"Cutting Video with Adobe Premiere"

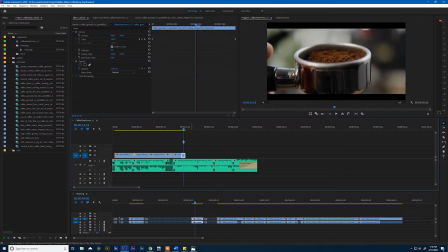This mat's much bigger than this one. So we're gonna fix that at the end of the edit.
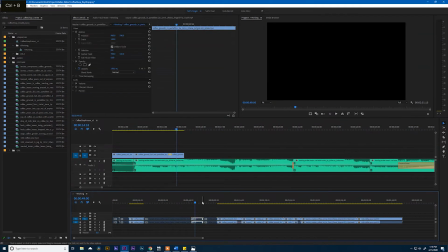Let's keep going. We've already used this shot.
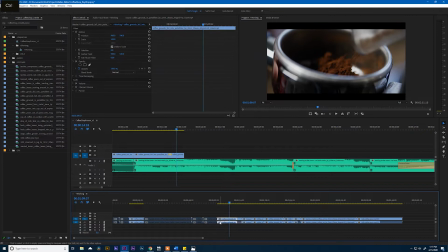So let's go ahead and turn that off.
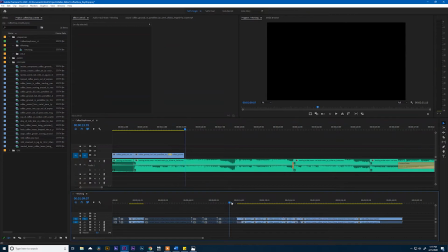Okay.
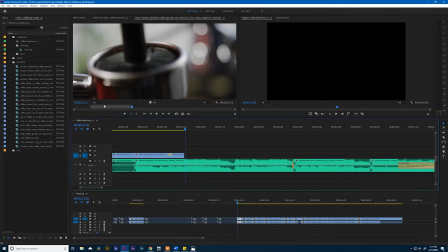All right, and now I want the espresso smash to come in. And now remember for this one, we reversed this clip, if I remember correctly.
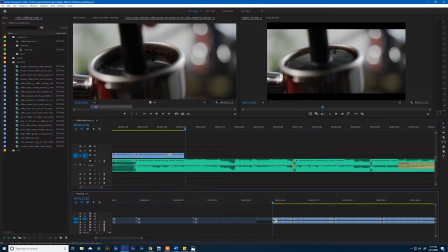Yeah, so that little yellow icon says that there's something going on in there. And I remember that if we go to speed duration, this clip has already been reversed, so it looks like we're smashing the espresso, not pulling the smasher out. So I'm gonna actually just alt-click and drag this entire clip up into this sequence.
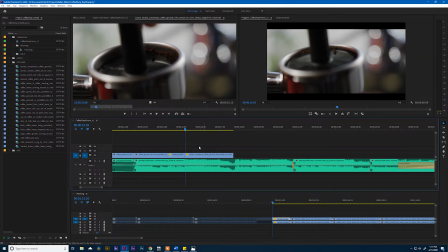And see, all that did is created a copy of that clip in my coffee shop sequence.
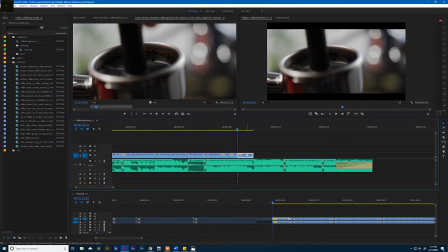Okay. And you'll see that these clips are super fast.
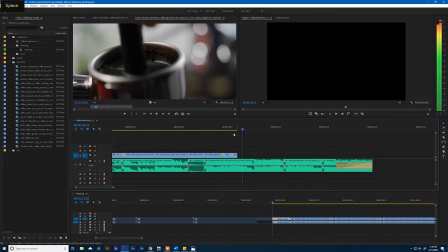We're not leaning on them very long. Now let's keep playing this back.
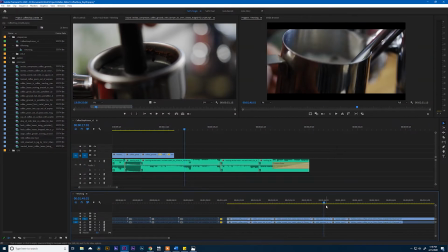I think it's time for some milk. What do you think? To me, it makes more sense that we're gonna see the milk steamed before we see it swished around. I don't really know how baristas do their thing, but to me, that's what I wanna do. So let's grab this and we'll just throw that up into our source panel.
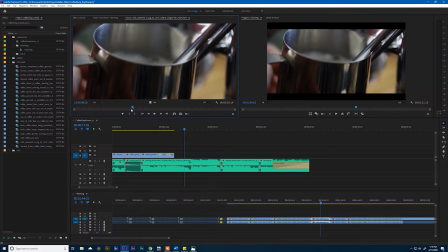And again, this shot is very static. There's a little bit of a move, and that's what I'm gonna try to gather right there. I think it starts right about there.
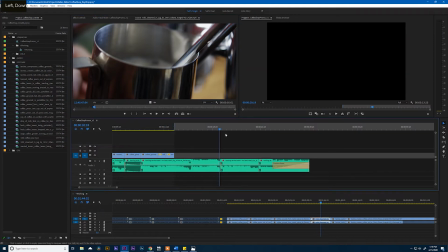So I'll hit my endpoint, come back into my edit, mark an in and an out, and overwrite my clip.
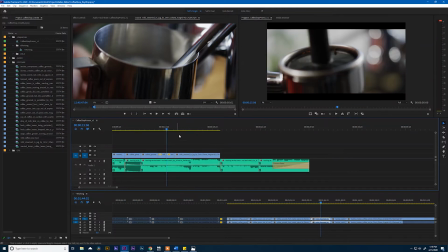Okay, that looks like a good spot to come out. Let's just feel it. Yeah.
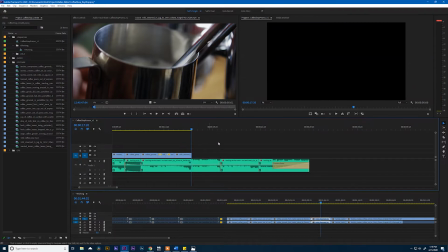And we're gonna sell this a little bit more in a second. Okay, so let's mark that one as used.
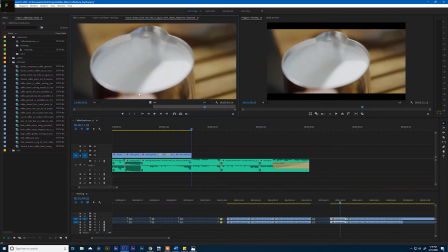We'll come over here. I wanna get me some milk stirrage. I think that move really picks up there. I want this swish to be coming around as we go into the clip. So I'm gonna put my endpoint right about there and drop it into the sequence.
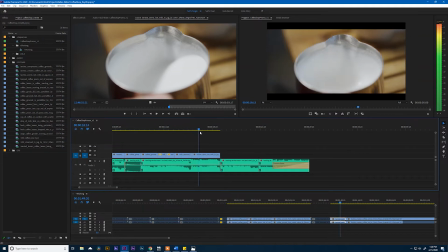Okay. So what happened there is exactly what I've been talking about. We did the edit directly on the beat and it feels a little late.
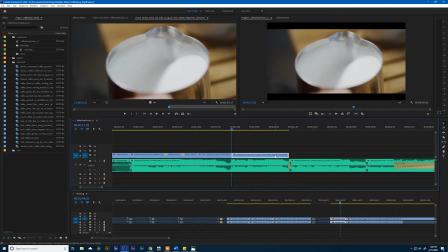So I'm actually going to move this over, let's say 2.
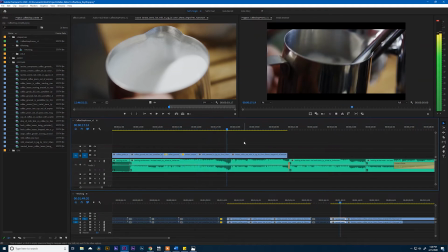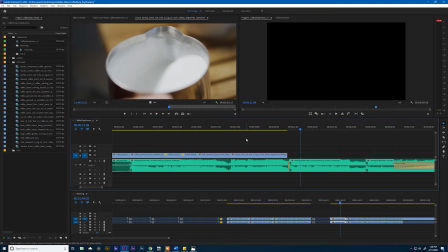That feels pretty good. I think that's going to work. But we want to pull this out. That little noise, I don't know what to call that, cool part of the song, whatever you want to call it, that kind of indicates something else needs to happen.
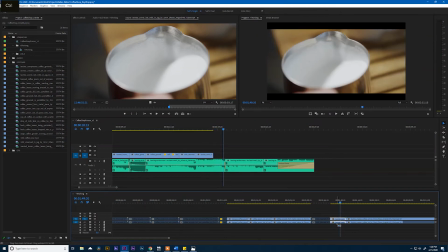Okay. And so what's next? We've got to get that coffee out of the espresso machine.
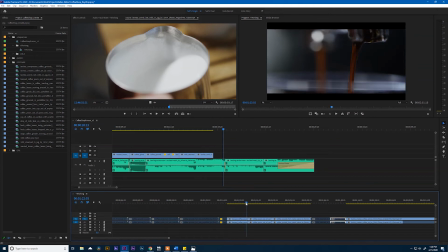This might be my favorite shot of that. But I like this overhead shot too.
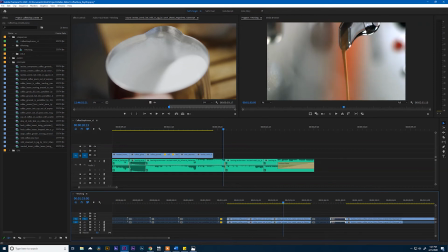And something that we've got to combat here. So I really like that this shot kind of tracks down the coffee and the smoke. But you'll notice it's only got one of these little spigots. Both of these shots have 2 spigots coming out.
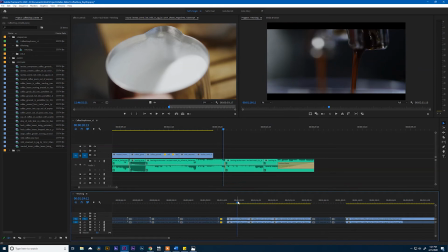So we're going to get a little creative to try and hide that. So let's start with this shot.
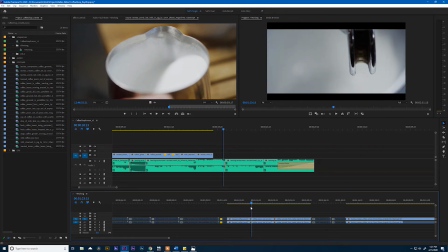And we want to see that coffee roll over the edge of this metal.
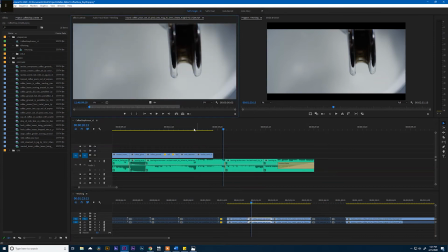So I'm match frame into that, hit I, and then drop it into my sequence.
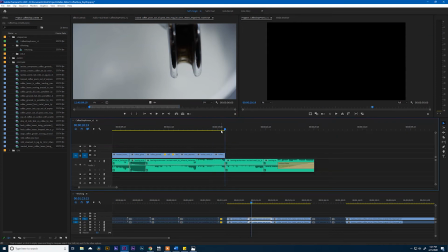Let's listen to this. Okay.
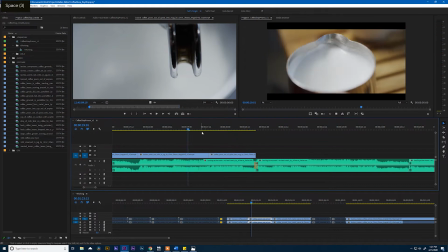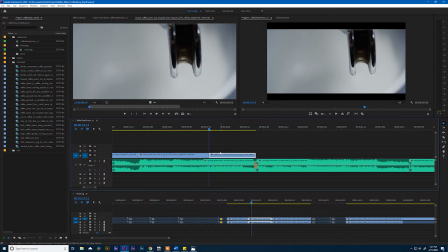Again, I think we're a little late, so I'm gonna nudge this over. All right, I wanna see a little bit more. I feel like we're late on the coffee rolling over the edge of this, so I'm gonna select this and slip it 1 or 2 frames.
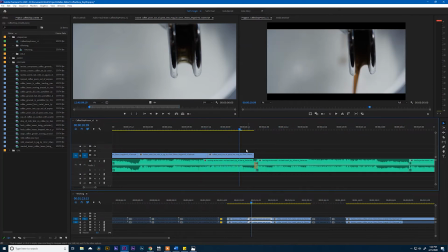There we go. All right, and then I think we're gonna come in with a new clip right here.
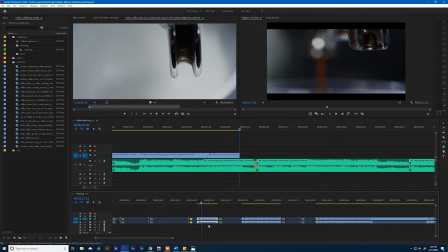And I like just this roll coming off of that. So let's match frame into that and add it to our sequence.
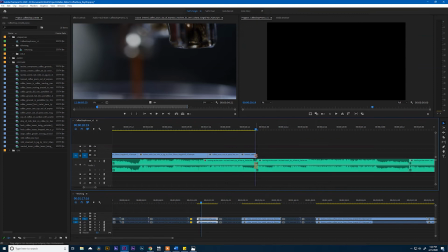We'll drag this out a little bit.
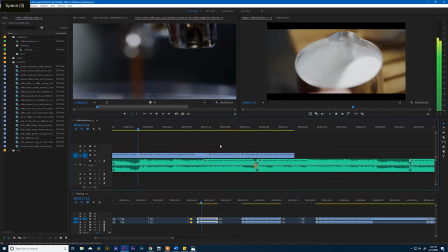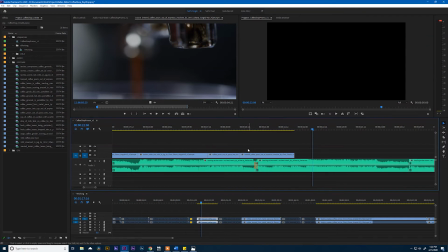And I think we're a hair early on that. So let's move this over maybe 1 frame. And something that you'll notice that I'm doing, I'm not starting right on the clip that I'm looking at.
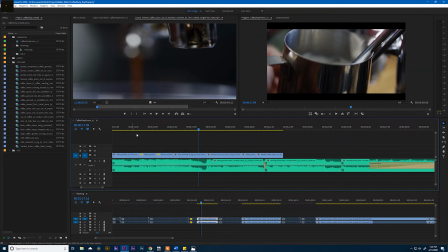I want to start a few clips before so that I get used to the pacing in my head as I'm watching it.
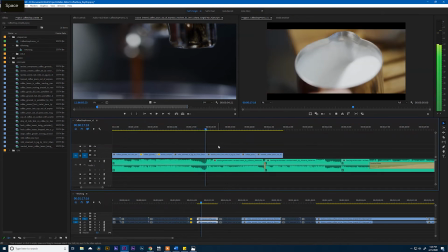As I'm watching the edit.
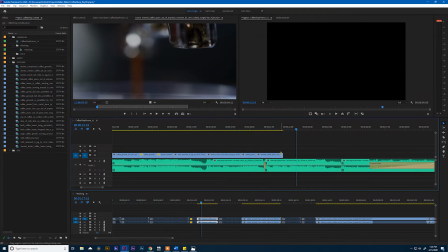Okay, this I think we can pull out a little further.
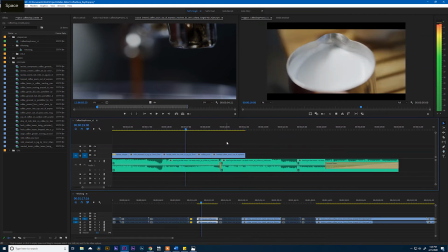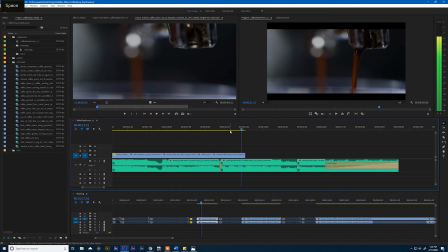Actually, no. That heavy beat right there is where we need to pull something in. So I'll move it back 1 frame, come here, we'll turn that off.
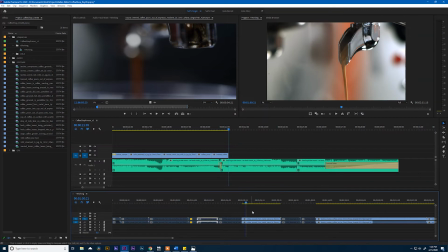And let's find right here. Okay. I'm just going to drag this whole clip up here. Again, just alt drag.
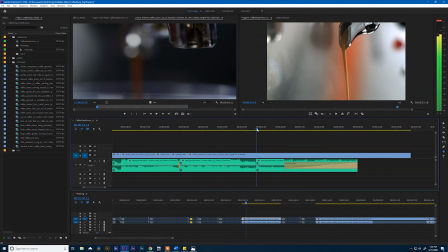And I think I'm going to let this clip just play out until we get right here. Again, back it up some.
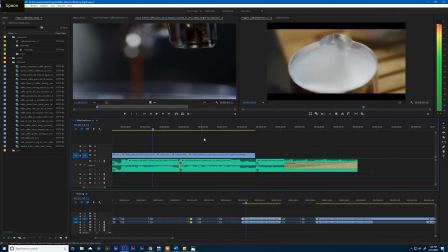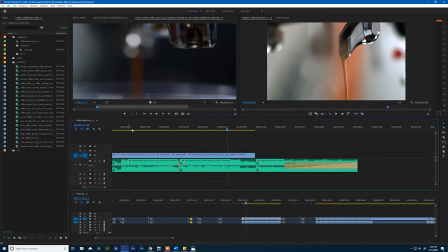I think we're a little slow somewhere. Let's watch it again. Yeah, I'm hearing that beat before I'm seeing the video change. So I'm gonna pull this back and then push this forward 1 frame.
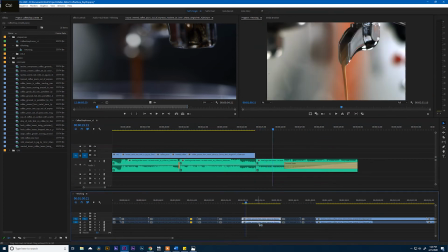Yeah, okay, that's feeling really nice. Now we need our hero shot.
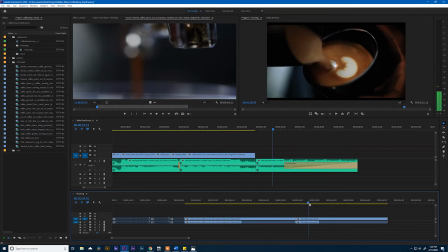So that one's pretty good, but I really like how this shot has just some drama to it. The shadows around it just look really nice. I really enjoy it. And I think I want the shot to last. So you can see the barista's building this pretty design up in the corner,
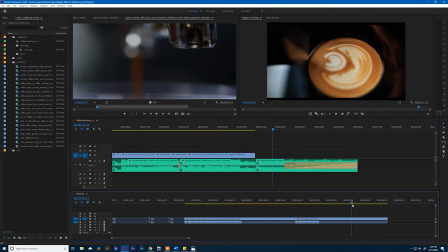but there's a couple of pores and I really want some smooth action that's just gonna continue and drag us through the end of the clip. So that right there is what I want. I want this pore right here. So I'm gonna select, put this in my source monitor and mark an endpoint and come here
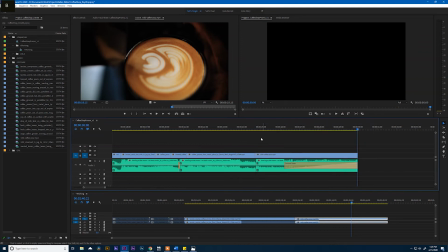and drop it in.
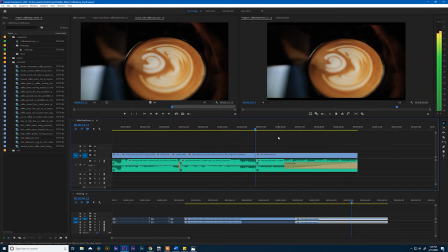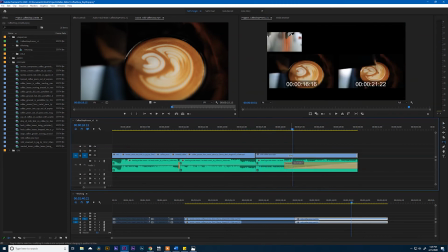Feels pretty good. Let's see if we slip it a little bit to until that milk just touches.
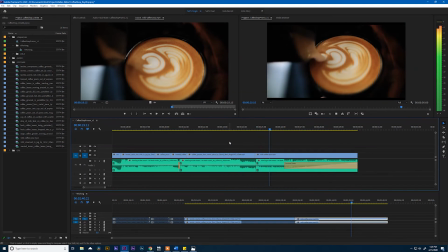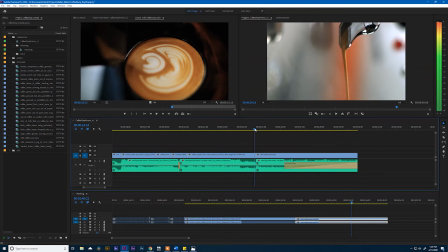That's nice. I think I like that. I like how the milk kind of kisses the coffee right as that beat comes in.
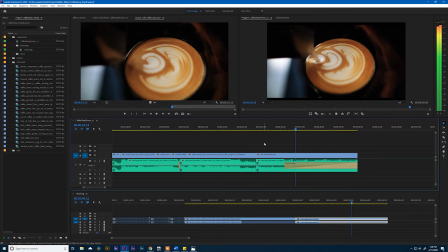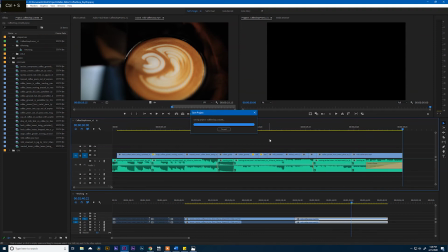Perfect. All right, let's watch this whole thing through. I'm gonna hit save because we did a lot of work right there. All right, jump to the head and let's go.